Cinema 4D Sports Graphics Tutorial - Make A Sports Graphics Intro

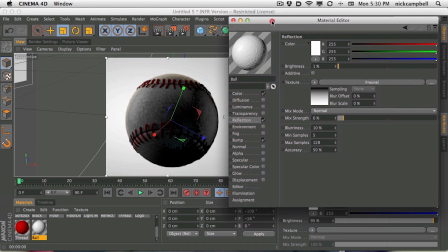497s
It's a good start to get more realistic, or at least more visually appealing objects. Now, maybe I go overboard with reflections, but that's my tool. That's my tool. That's my little hammer that I hit and use all the time. Okay, so I'll stop gabbing.
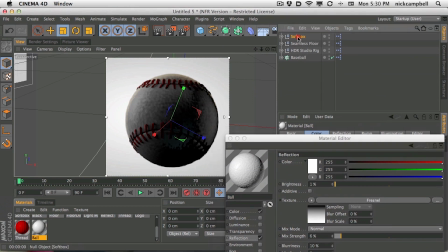515s
We have our baseball here, but let's turn up our softbox just to get that real nice white hot spot over here.
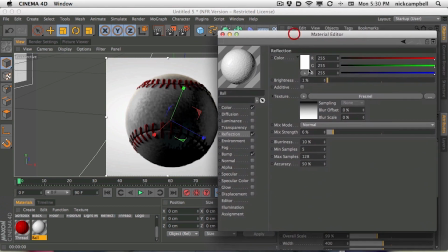523s
Okay, we're looking a little bit better. And again, with the reflections, we really need to tone it down. It's really a subtle thing here.
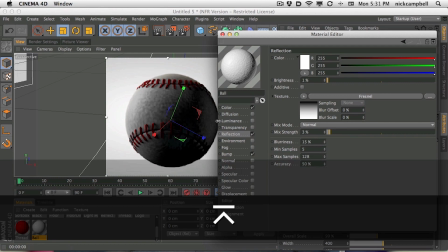536s
And the blurriness can go a long way into kind of diffusing that reflection.
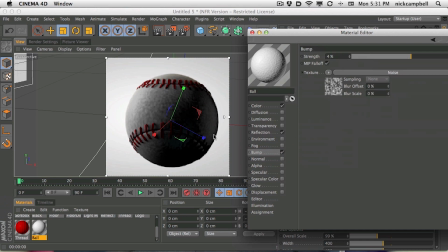542s
So the bump is also going a long way in diffusing it, but our bump is too big. Our bump is kind of like too big and lumpy. What we could do is just scale it down.
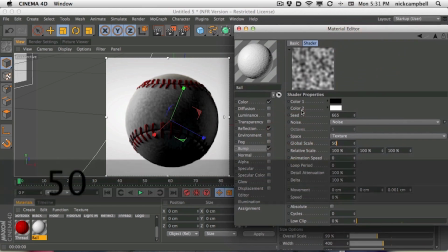554s
So I'm going into my noise and I'm going to my global scale and I'll go to like 50. And right there, you can see right away,
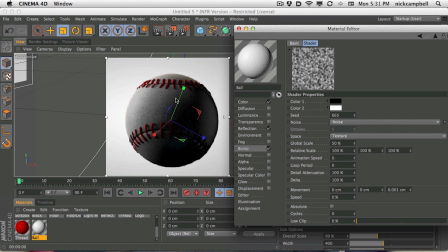560s
we're getting a more kind of textured, more fine detail looking ball.
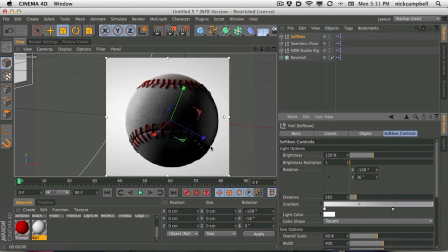565s
And let's add another light here, just so we could start to see the front texture. We do have this nice rim light, which I like and which I want to keep. Maybe even turn it up. But we need something for the front. You see how this is kind of falling off into darkness?
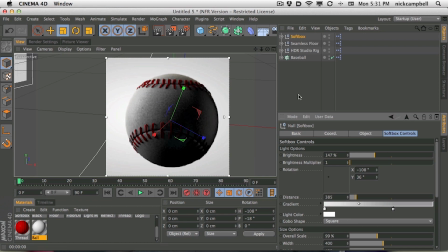580s
We have a little light here, but this is really just a reflection of our HDR studio.
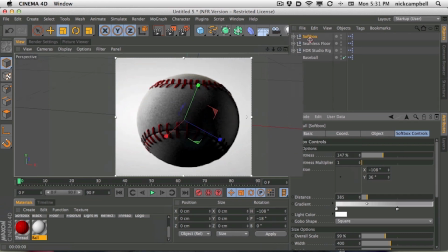586s
Let's pull up just a real basic light. I don't think we need shadows or anything.
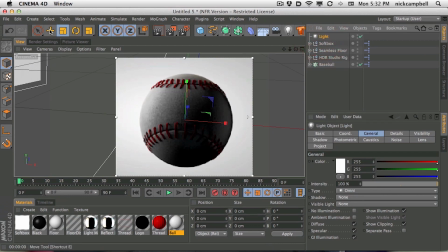591s
Let's just pull up a light and kind of grab it and pull it out in front.
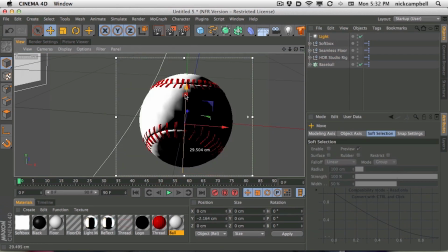596s
So we're just going to grab
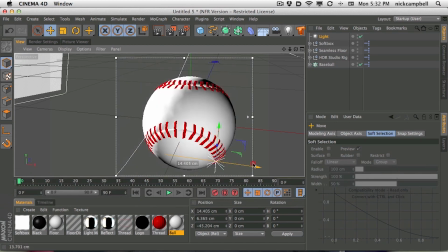600s
the Z-axis here, pull it out front and up and over, and maybe even toward the camera a little bit more and to the side.
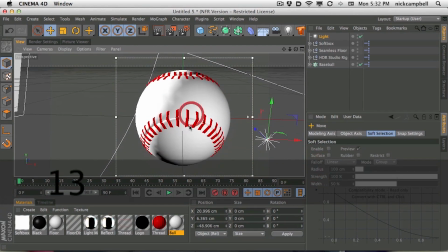608s
Now this light is going to be our
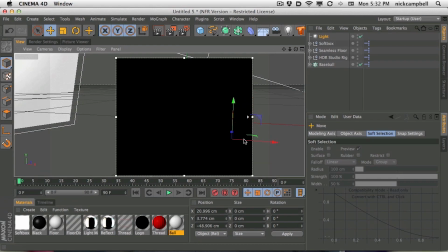614s
kind of fill light in this case, or I guess, I don't know what you would call this. This would be the rim. This would be our key, I guess. I don't know, but it's really toned down, and it's really, really orangish.
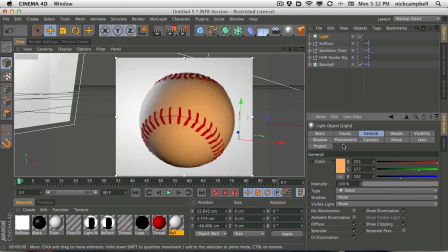625s
I don't know how I ended up on this orange other than it looked really nice.
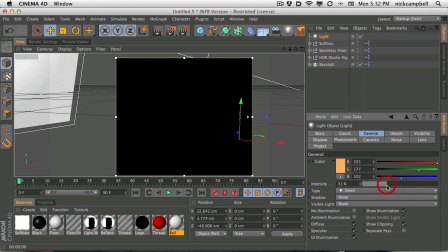628s
I toned it way, way down, and I got this nice little kind of highlight here, little warmth on the ball.
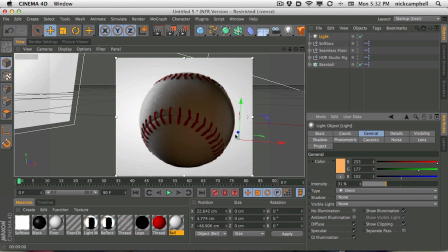637s
And this helps sell that this ball quite a lot.
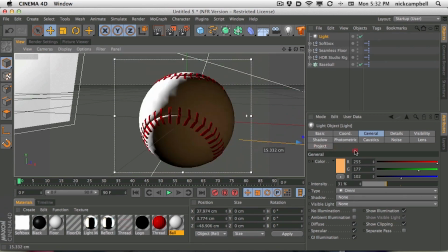642s
Let me grab this and move it over even further.
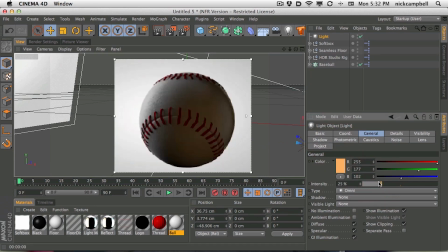645s
I'm just adding a little bit of detail for the front, just so it's not falling off into nothing. The other thing is our background. Again, you know, I jump all over the place. I rarely stay on one object.
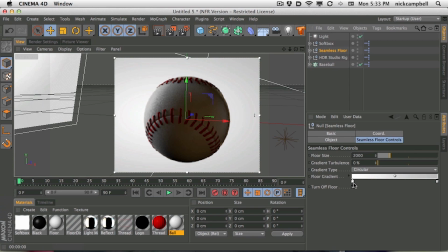658s
Let's jump to our background, and it's probably easier to follow along if I actually stayed doing one thing, but, you know, that's just not the way my brain works.
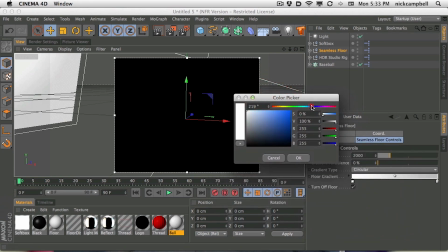666s
Sorry, guys. Let's grab our seamless floor and dump it down and get our colors right.
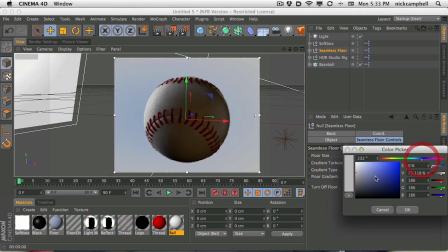672s
So we want this kind of bluish, dark blue. Why?
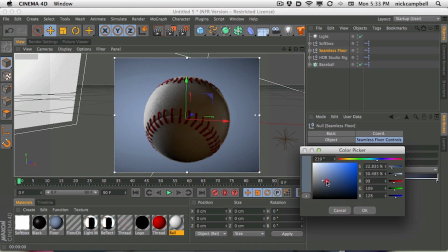677s
You know, because this is what I remembered on TV. You know, I just remember this kind of pale blue, faded pale blue kind of look.
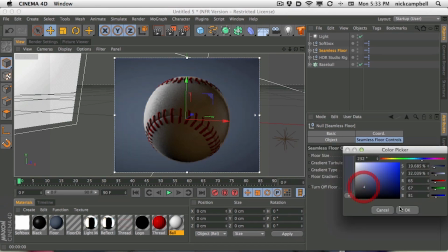685s
That's even too saturated. You know, it's really faded, really pulled back.
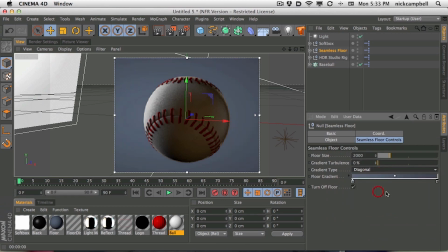690s
And instead of a circular gradient, maybe it's like a, I think it was like a diagonal thing where it just kind of pulled across. And all right, we're getting somewhere. And it was also like cut off on the edge.
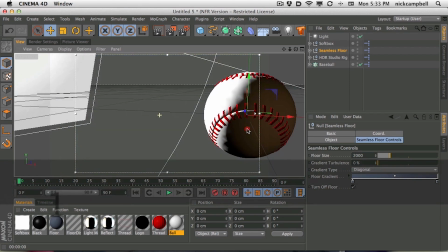701s
So let's line that up and make sure that we're getting the right look on our ball.
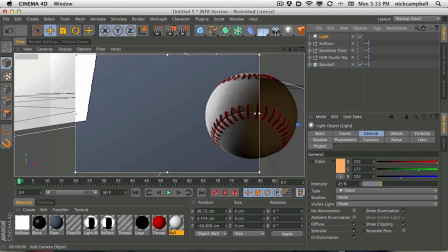706s
And it looks like our light, let's add a camera so we can come back to this scene.
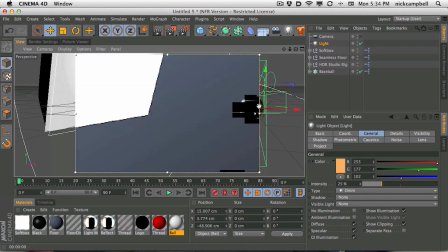712s
It looks like our light needs to be just pulled over a little bit, maybe pulled out. Grab the wrong one.
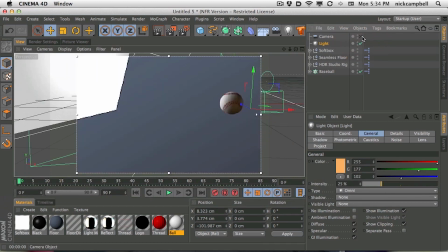719s
There we go. Okay, camera. And we're back. All right.
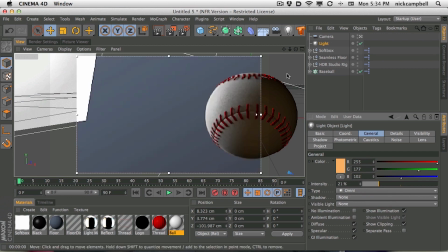725s
And all right. We're constantly going to tweak this stuff as we go. But we have our baseball texture. We have our light. In fact, it's getting a little bit bright now. Let's turn down our softbox. And let's texture our ball more. We have a lot of work to do on this.